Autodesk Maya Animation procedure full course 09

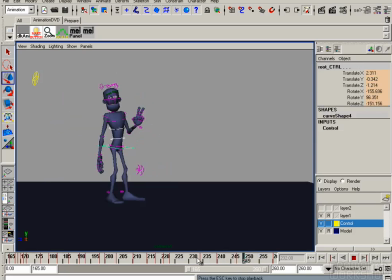[4:10]
You shouldn't go back like he's doing on the last frame. So he's going into that pose and is settling down. It stays like that. Yeah, something like that.
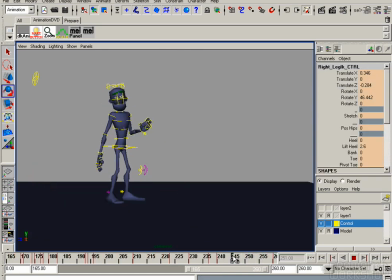[4:24]
So let's take a look at this foot. I rotate the foot while he's turning around. And he puts the weight onto his left leg.
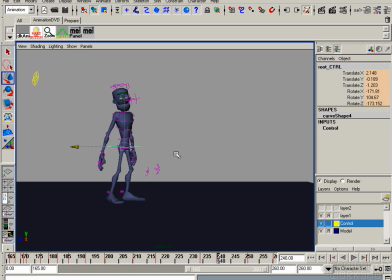[4:39]
And while he's doing that, his right foot will rotate a little bit. So this one will rotate like this. And maybe we will do a little
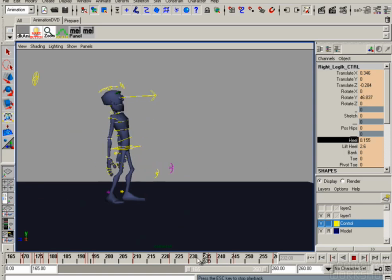[5:01]
he goes up a little bit like that. It's a very, very small step. And I make a double key here, so there is no overshoot. And I can show it to you in the graph editor how it looks like if I don't put it in the double key.
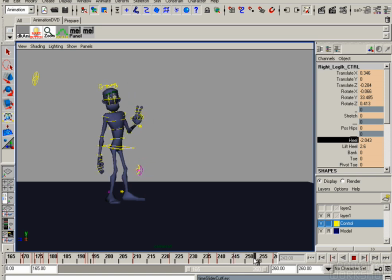[5:20]
See, foot is overshooting, going down too much and then coming up again.
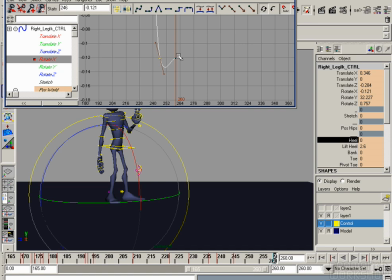[5:26]
And here we go, this is the overshoot. And I don't want that. I can make a double key here and it's gone.
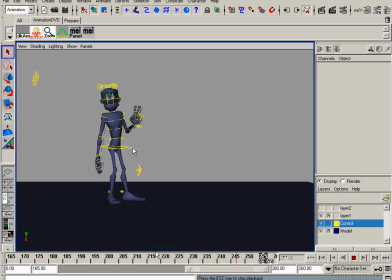[5:39]
So let's change his hip and his upper body now. It looks not really like I want it to be. I rotate this duck butt out and I will put in a curve like this.
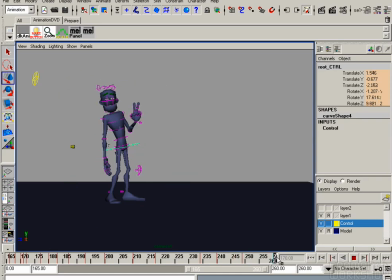[5:57]
See what it looks like? Yeah. Keep it like that. And his right arm is looking a little bit stiff. So let's
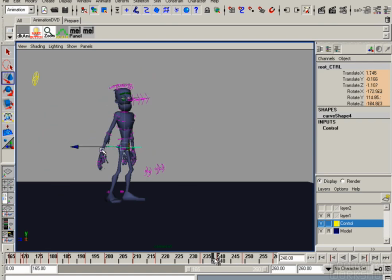[6:10]
correct that and put in an overlap on the hand and on the elbow. So when he settles into that position, the arm will swing in.
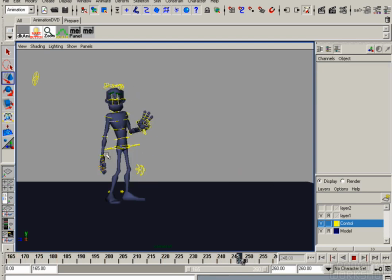[6:25]
Yeah, something like that. But there has to be overlap on the hand too. Change the thumb a little bit. So rotate the hand so it's overlapping. And the whole arm is too.
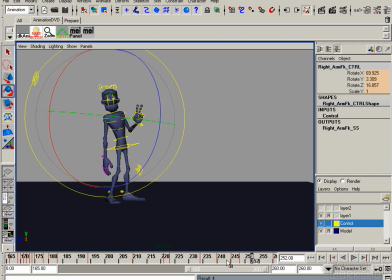[6:43]
So the arm, the elbow, the hand, like that. This is good. But now it's a little bit too strong. So this arm shouldn't take so much attention. So just make it, the movement a little bit smaller.
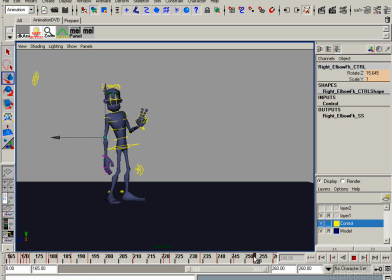[7:01]
It should be more like a secondary motion. So smooth it out.
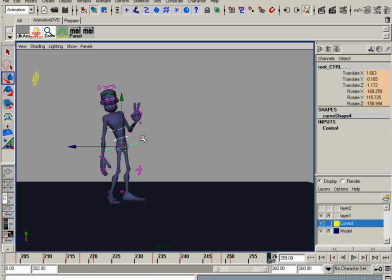[7:14]
Ah, that's good. And something good is happening on the upper body. Let's get rid of some keys here. So because he stopped and then he moved on, and we don't want that.
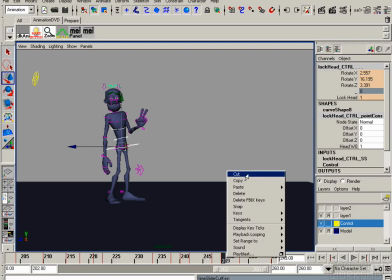[7:27]
It should be a nice movement that going from one key to the other, like a very long slow in.
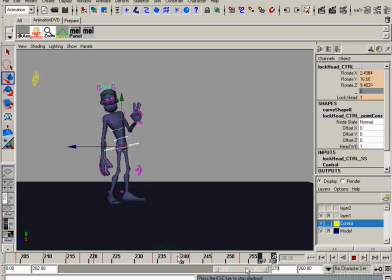[7:34]
Yeah, something like that. And let's make it a little bit longer so we can see more of the last pose, like that. Now we have to extend the key. So take that key and key it at the end.
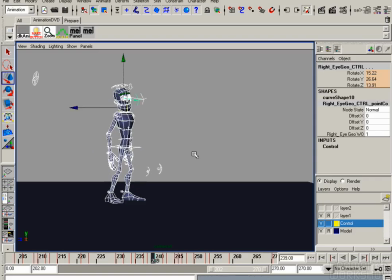[7:52]
Alright, for now we will keep it like that. And we will move on.
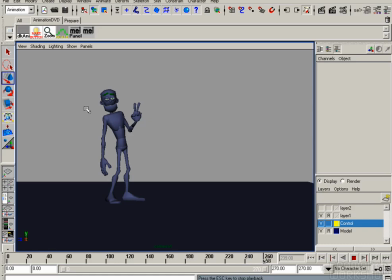[7:57]
So let's take a look what we have until now. That's the animation, looks good. Alright. Throwing the ball, goes back. Yeah.